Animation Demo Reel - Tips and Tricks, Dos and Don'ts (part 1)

So something that's just about body mechanics, something that's just about performance and so on and so on. different different examples but I want to just quickly say that within your reel you got to tailor it towards the company you're sending it to and show different skill sets within each shot obviously you can combine different skill sets into one awesome monster shot and then have multiple of those but again variety is key so you don't want to do performance performance performance where it's always the same thing where it's kind of a close-up and kind of the same emotion you're just kind of repeating yourself and you're not showing off enough different skill sets that being said whatever you do your strongest shot has to be first so when someone looks at your reel they're going to go through that first shot and if it's not up to snuff they're going to go and then click it off now i'm exaggerating this might be worst case scenario but still you want to look at really the best shot up front so it shows right away this is what i can do stay with this reel and look at the rest and to me this is across the board so vfx feature games tv whatever you have the strongest shot has to be first you don't want people to kind of wait and go is this going to be okay oh yeah this was okay. You don't want to risk that people click off your reel or just stop playing because they don't have the patience or the time to wait for the good shot. So first shot has to be fantastic and the last shot has to be really really good and the middle part has to be really good. Obviously everything has to be really good. It's better to have a short reel that's awesome than a longer padded out reel with kind of okay shots in the middle because you're going to get kind of judged on the worst shot on your reel. But going back to what I said, this is going to be the focus of this part one FNA, the first shot has to be awesome. And one of those examples that I show to my class is a reel by Stefan Schumacher. He's an animator at Pixar and a long time ago he was at the academy and his reel is still online and I show it in every class and even though it's old and dated, it still holds up really well and all the things that I point out for demo reels do's and don'ts are all in this reel.
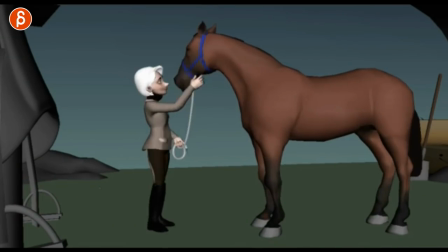(5:55)
So I'm going to scrub through the reel so you can see kind of quickly what's going on. I will have a link in the description to his reel but that is the reel in short.
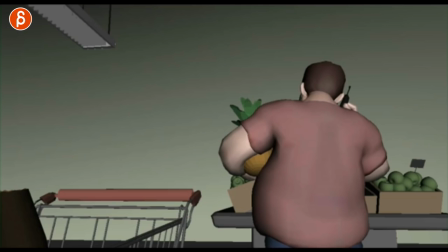(6:03)
Now I'm going to talk mainly about this first shot but one of the things you want to do when you have a reel you do want to screw up and kind of see visually what is going on.
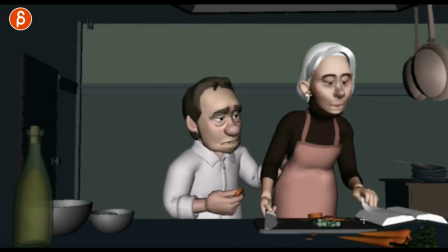(6:12)
So here are the things that I will point out. A lot of people do a waist up acting shot.
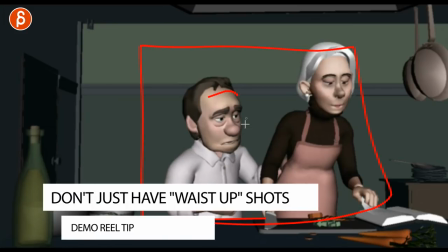(6:16)
Usually it's a character in an empty scene and that's kind of the framing and there's nothing there and they can just do their performance.
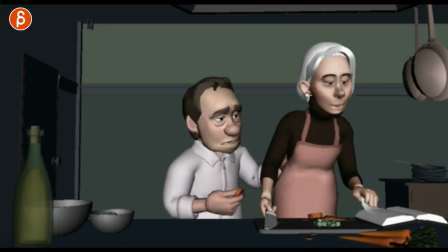(6:22)
If you watch my channel you know I'm not a massive fan of this.
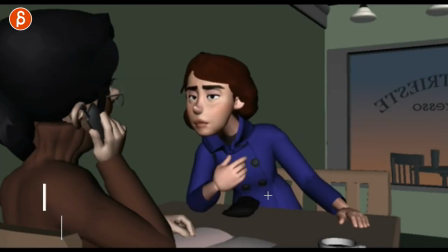(6:25)
At the same time if you watch my channel you know that there are many examples that contradict what I said but again this is waist up and even here to some
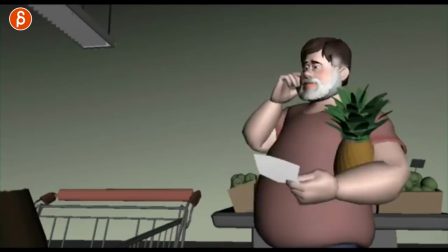(6:33)
degree waist up now why does this work for him I think at the very beginning this is a really really good shot
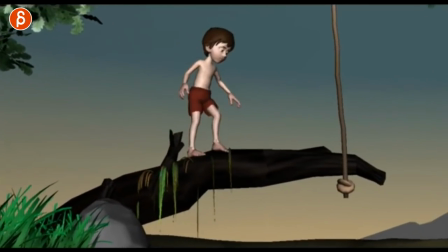(6:41)
that shows so many different body mechanics and pantomime and just so many complexities I'll talk about just in a second but because of this
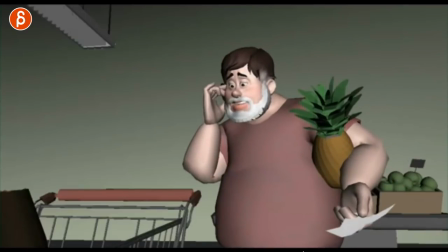(6:49)
this shot right away shows I can animate and then after that it's okay and even here actually you have the complexity of someone turning around it's a 180 has
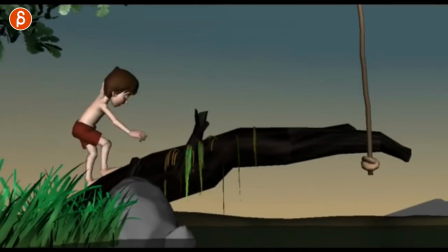(6:57)
a walk towards camera you don't see the weight shifts but still in this shot he already showed what he can do so now he can concentrate on different
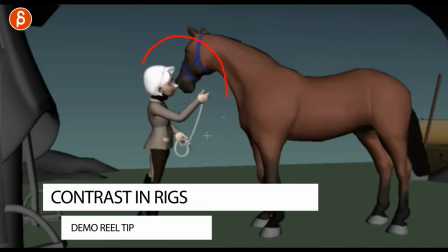(7:05)
performances but then going back there's still this and again I'll talk about this later on but then you have something that's full body full body
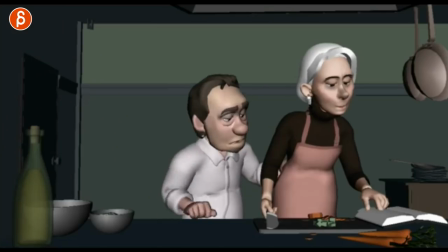(7:13)
with creature and then back to pantomime waist up and lip sync waist up with two
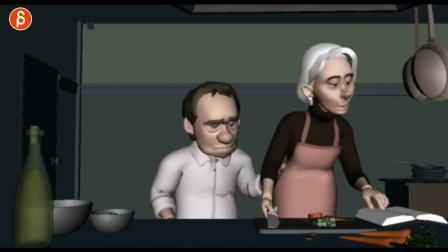(7:19)
characters and with a small interaction there so as a whole really good and this has secondary action this has
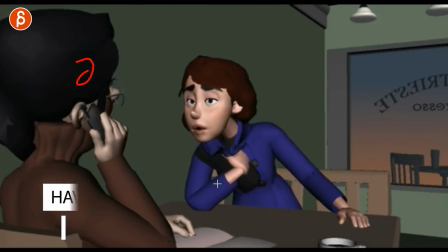(7:27)
reacting to something that's you know you can have something that's outside it could be a sound effect or whatever or another character in the scene but it's not just a
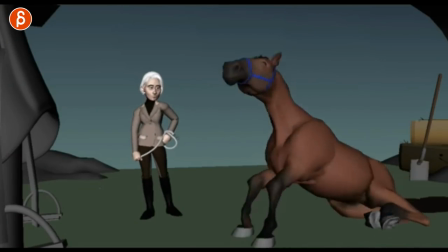(7:35)
singular character and what i like about this one is that you have a pretty real depiction of creature behavior there but i like
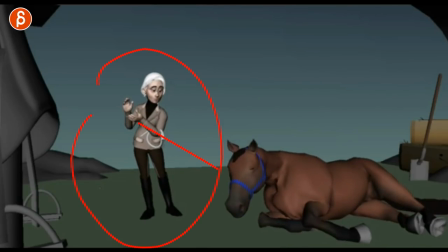(7:43)
that he has still a human character there's a connection there she prepares things
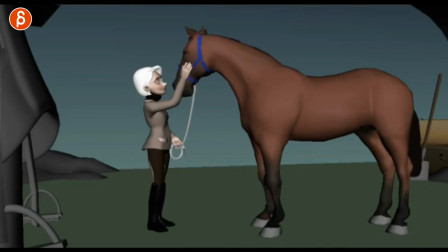(7:48)
and has that little human connection at the end she likes her horse so
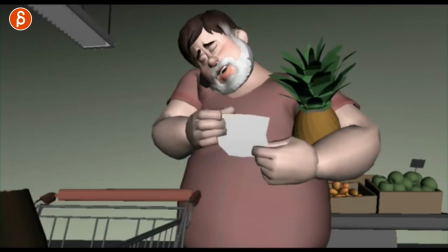(7:53)
lots of little things that i really like in this reel same with this one using
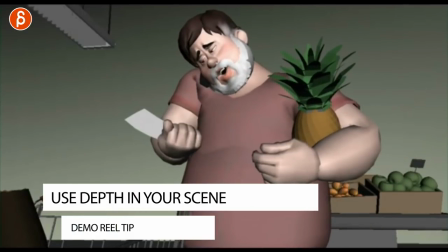(7:58)
the space and the mechanics so i think this reel covers
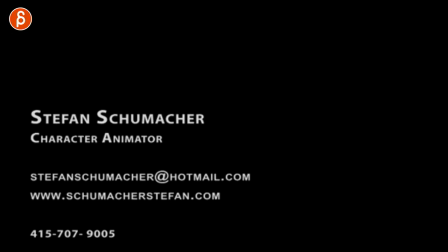(8:02)
a lot of different things but let me go back to this first shot and let me play it tell
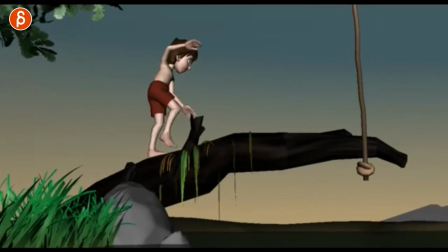(8:07)
you why i like this so much so you got this little kid up there jumps
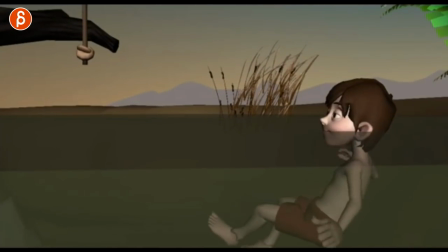(8:13)
into this swampy things and that's it all right
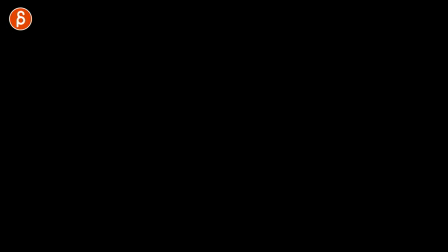(8:18)
now the first thing that happens is this it's just
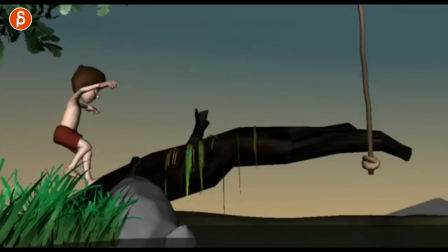(8:23)
purely mechanics there's no thought process there's no pantomime but right away within the first seconds he shows off i can animate a character moving from a to b but with these complexities the set or the set
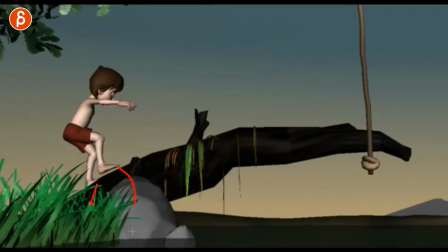(8:38)
piece is angled and thin because one of the things that people do in many many shots is that the surface is always flat if again if you watch some of my previous clips you know that i like a set that could be a hillside in this case a tree trunk whatever you have because that uneven ground will force asymmetry potentially in your character depending on how uneven the ground is but it gives you variety and how the character will move from a to b if it's you know branches or jungle stuff they can go underneath it just kind of forces you to think about how will the character move and all that good stuff that i like so in this shot right off the bat the character walks from to be on a surface that goes up and it's not very wide it's not very safe which then again forces the character to
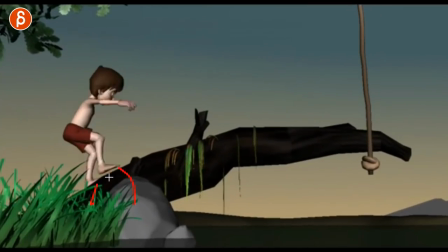(9:19)
think about balance which then goes into this this is moment of off balance and then adjustment so because of that there's already change in timing it's not just a cycle of someone walking up from a to b the pause so there's contrast in timing and just visual poses
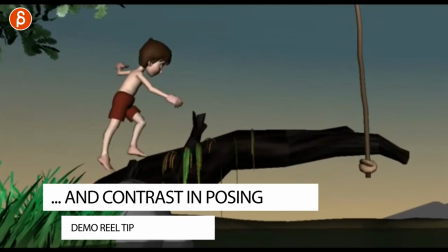(9:36)
so a little hop up there into this and this to me is kind of a smaller version of having a conflict in your shot and i was a big fan of a conflict i always like when a character is exposed to a problem because then the character has to make a choice to fix that problem and those choices reveal character so one of the kind of mean examples that i have but it kind of illustrates the points to be exaggerated you have the puppy that's on fire you have the computer that's on fire which one you're going to save the computer and then people either go oh or yeah whatever it is but it always kind of causes some sort of reaction but i think that to me is a really good thing in your shot when your character is presented with a problem or conflict and the character has to make a choice and the choice reveals character and again it doesn't have to be and i say again because of previous clips your character doesn't always have to be a good person there can be an antagonist it can be a villain there can be an evil choice because movies have antagonists and evil people and all that and i think that should be something you could focus on in your reels it's not just always good people so going back to the shot that the tree trunk is not safe and wide and uneven presents a potential problem for the kid and he has that with slightly off balance and has to re you know rebalance himself and then continues on so it's not a mental challenge not something where he has to fight or a dialogue where he fights verbally with someone but just a small thing that shows that he can fix something and it also forces the character in you with your animation to give it some more contrast which
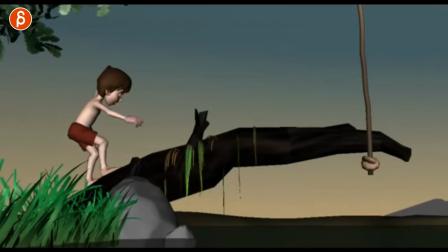(11:03)
is a big fan of this then after that he switches to actual pantomime so you have full body mechanics and then thought process i love that little
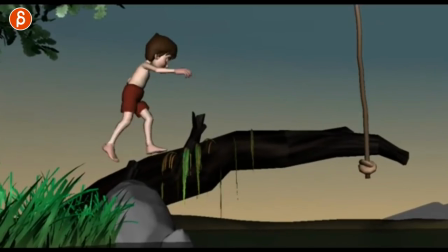(11:12)
moment again change in timing after all the big movement and the the bigger moves here and with the timing you have him slow down the shot slows down
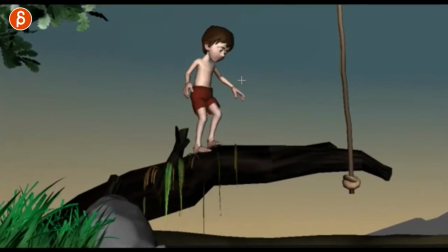(11:20)
and you can see he thinks about that thinks about where he has to step and
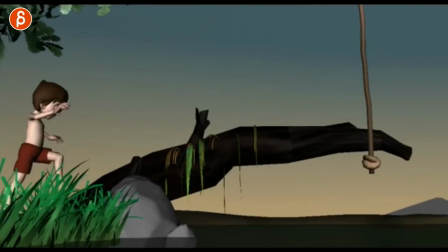(11:25)
is ready to jump so after purely mechanical things from